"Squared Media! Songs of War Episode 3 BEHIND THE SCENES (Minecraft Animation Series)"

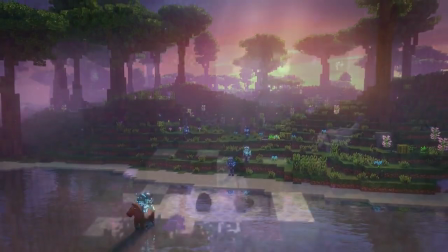Episode 3 is somewhat of an extension of the previous episode.
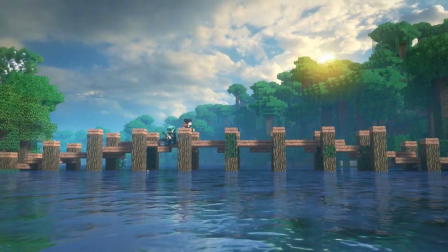A lot of these scenes were originally planned to be in Episode 2, but it was just too much all at once,
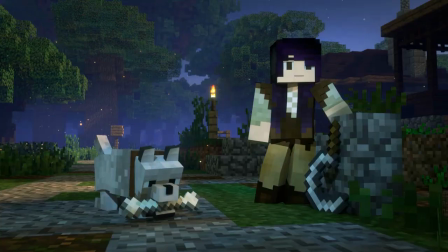so we held off on most of the Lucan and Abigail introduction until now.
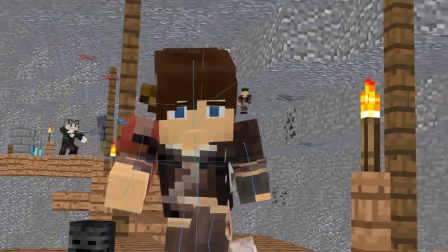We did make sure that between all the character introductions and exposition, we're still getting some of the more exciting and dramatic moments.
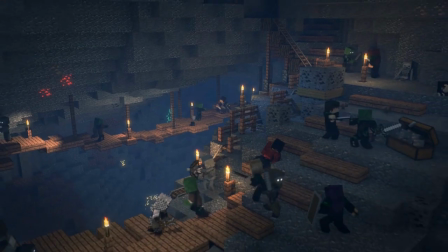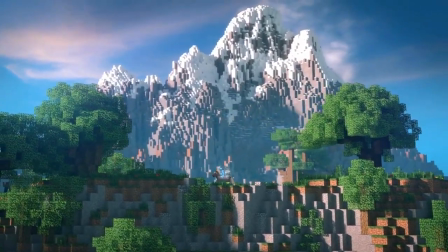Hello again, David here, director of Songs of War, bringing you the behind-the-scenes video for Episode 3.
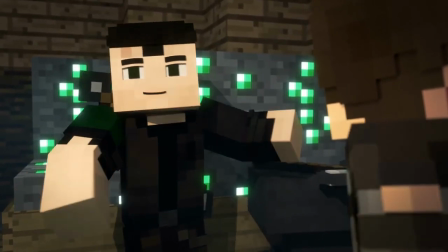Right away, we meet Eddie, who's a fun character. He's a kind of different silly than Hawken was,
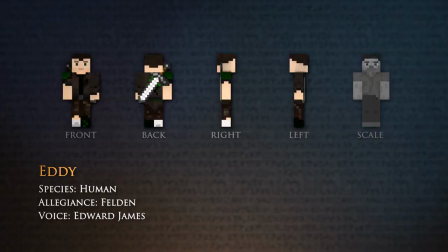mostly from drinking whatever is in all of his potion bottles. His design was actually based partially off the voice actor, who's one of my longest-standing voice actors.
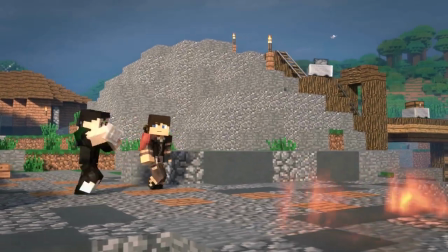There are a few subtle details on his design that fit his character, such as his right sleeve being rolled up to avoid spilling on his arm, and he's also missing one of his boots,
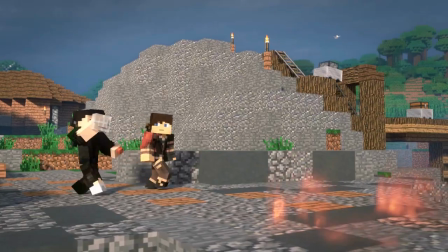as if he just lost it or something and he just has a sock instead. If you listen closely, you can even hear that his footstep sounds take this into account.
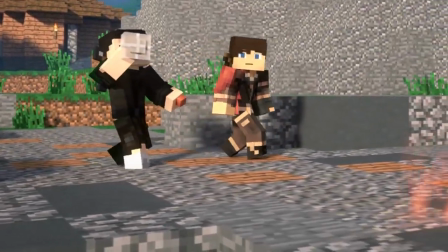All my life, and boy, I'll tell you.
And then we're introduced to the undead.
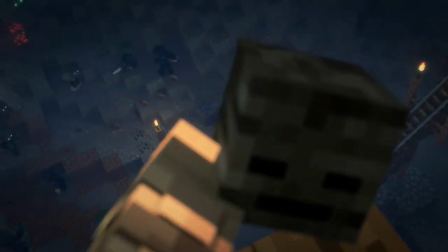If we're making a Minecraft animated series, it just wouldn't be right without including the undead as a major part of the story.
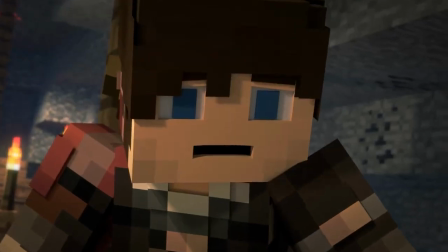But we took it and changed it a little. The undead you're seeing here all have strange glowing white eyes, and the Felden officials mention rumors of necromancers.
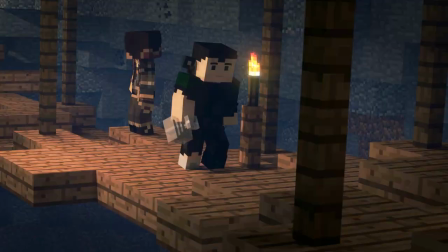Initially, I had no plans to design custom zombies, until I started working on this scene and I realized how silly it looked seeing a bunch of zombies wearing Steve clothes.
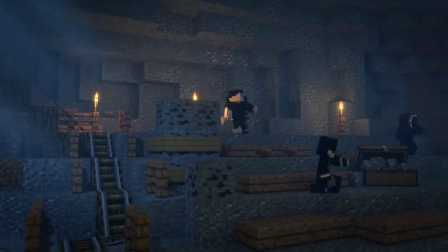I then set out to make loads of custom skins.
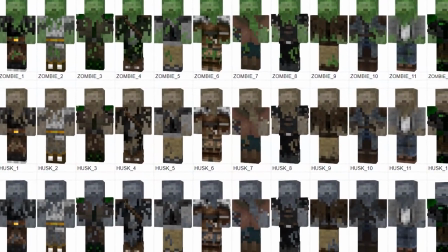I thought it'd be interesting to use the colors from a normal zombie, a husk, and a stray to get a bit more mileage out of each design.
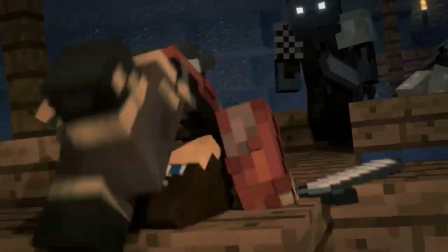So when I made some custom ragged up zombie skin, I could actually turn it into 3 skins.
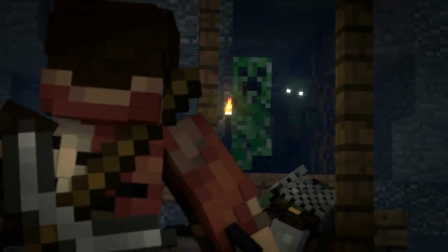This also helped, I think, with overall zombie variety.
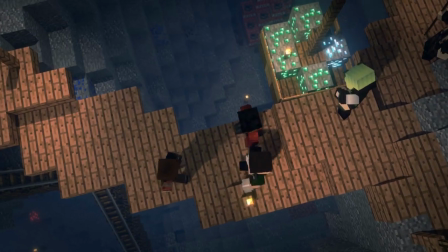The zombie sound design, like most of the Minecraft classic sounds, didn't really hold up when you needed big zombie hordes.
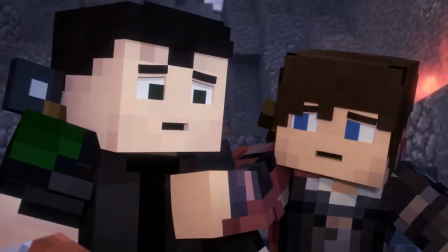Most of the zombie sounds I actually found on Epidemic Sound, which is where we get most of our sounds from.
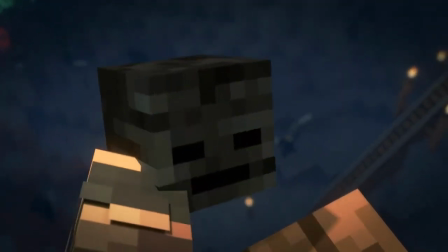But even after adding all these zombie sounds, something was still missing.
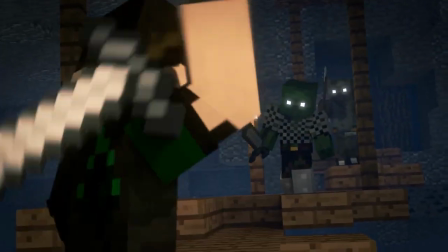Zombies!
It needed one extra layer to really give it that terrifying sense.
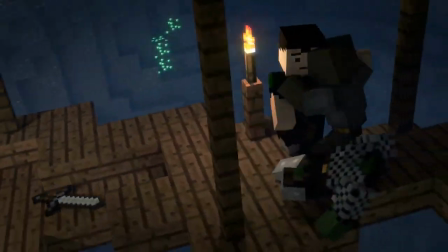What we ended up stumbling across was the sound of a howler monkey, which was exactly what we needed.
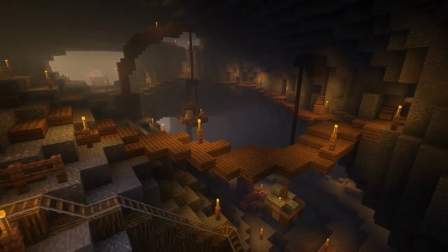Zombies!
The cave systems are supposed to be very deep and dangerous in this universe.
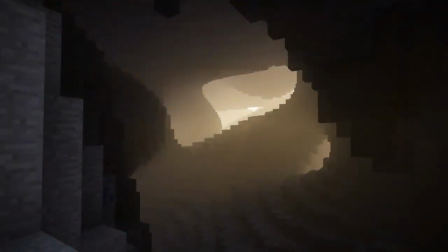We got a bit lucky with the caves because we used World Painter to generate the world, which naturally makes these large, cavernous spaces that you see.
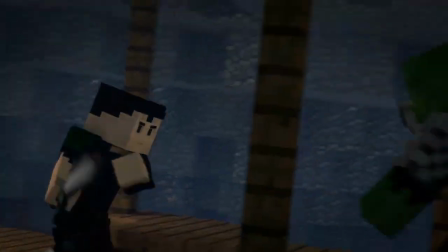And then, so soon, we lose another fun sidekick. Eddie had good intentions, but similar to Hawken, he just wasn't really suited or prepared for these dangers.
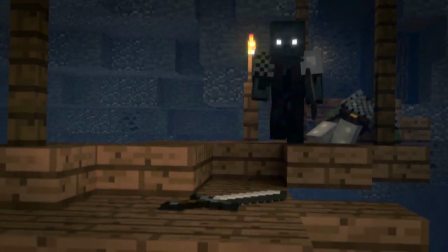When the undead show up, especially these with the glowing white eyes, you have reason to be afraid.
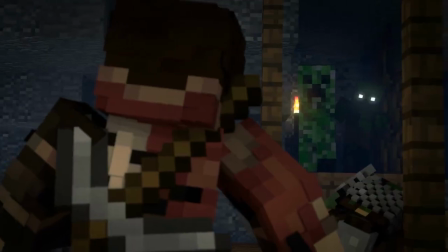Once again, setting the tone that the enemies of this series are a threat.
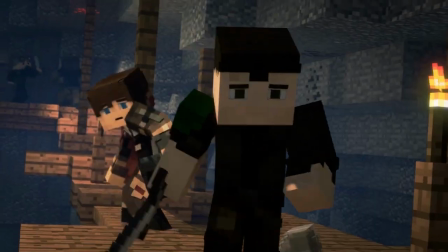Eddie's final scream, however, had to be cut short, as the full one just kept going and going.
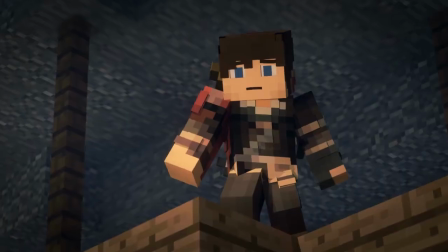We also meet Sabigail and Am. I almost said Sabigail and Am.
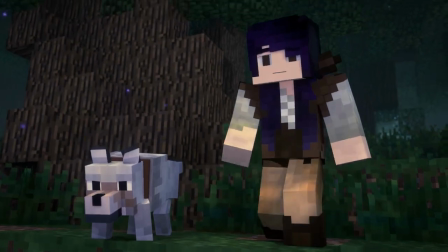We then meet Abigail and Sam.
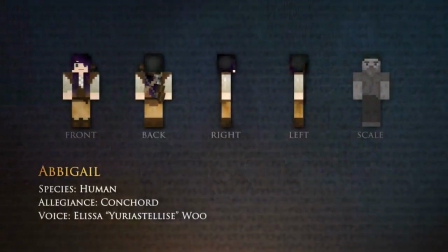Abigail was a character we had to hold back almost entirely until Episode 3, and now have an opportunity to put her a little more in the forefront.
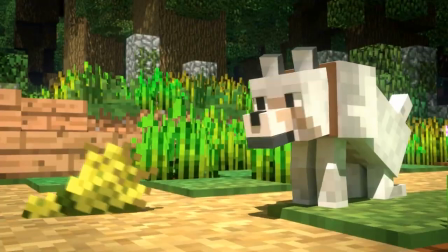We see her life situation, which is intentionally pretty similar to both Sen and Ria's.
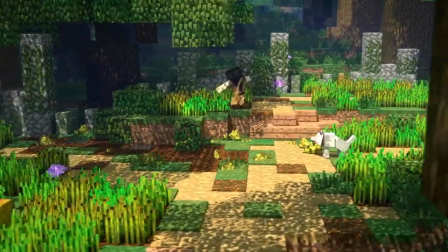They're very different people from different parts of the world, experiencing a similar thing.
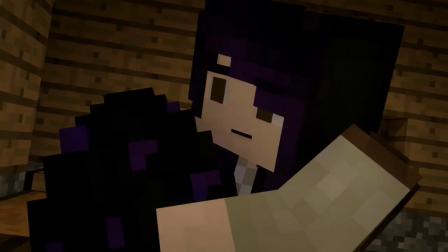It's the way they develop from the starting point which will differ, as well as the paths they choose.
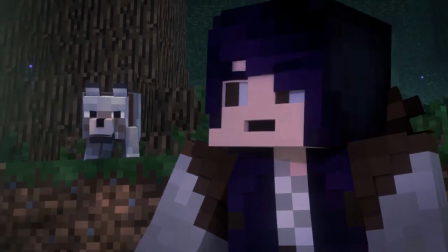Sam is her wolf companion, and was something we felt necessary for Abigail.
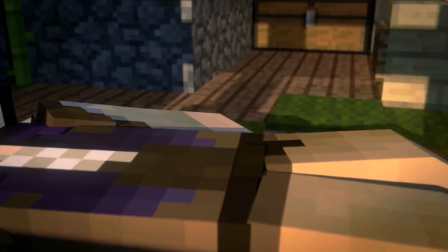She lives alone, with the exception of her neighbor Mr. Finch, so it seemed essential to have at least someone she could partially interact with.
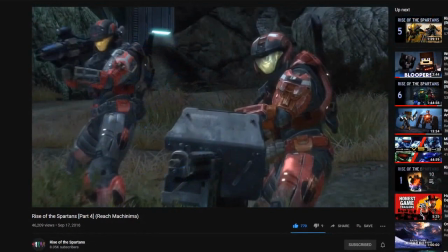Sam was a name that came from an older machinima of mine, which then carried into my next machinima as a joke, and made it here once again.
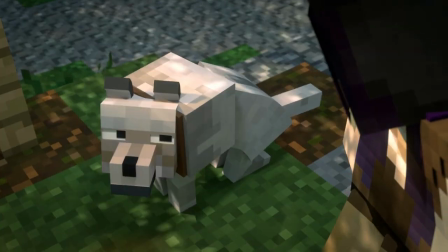We tried to be a bit more expressive and personified with him, so he'd be more of a character than a realistic wolf might be.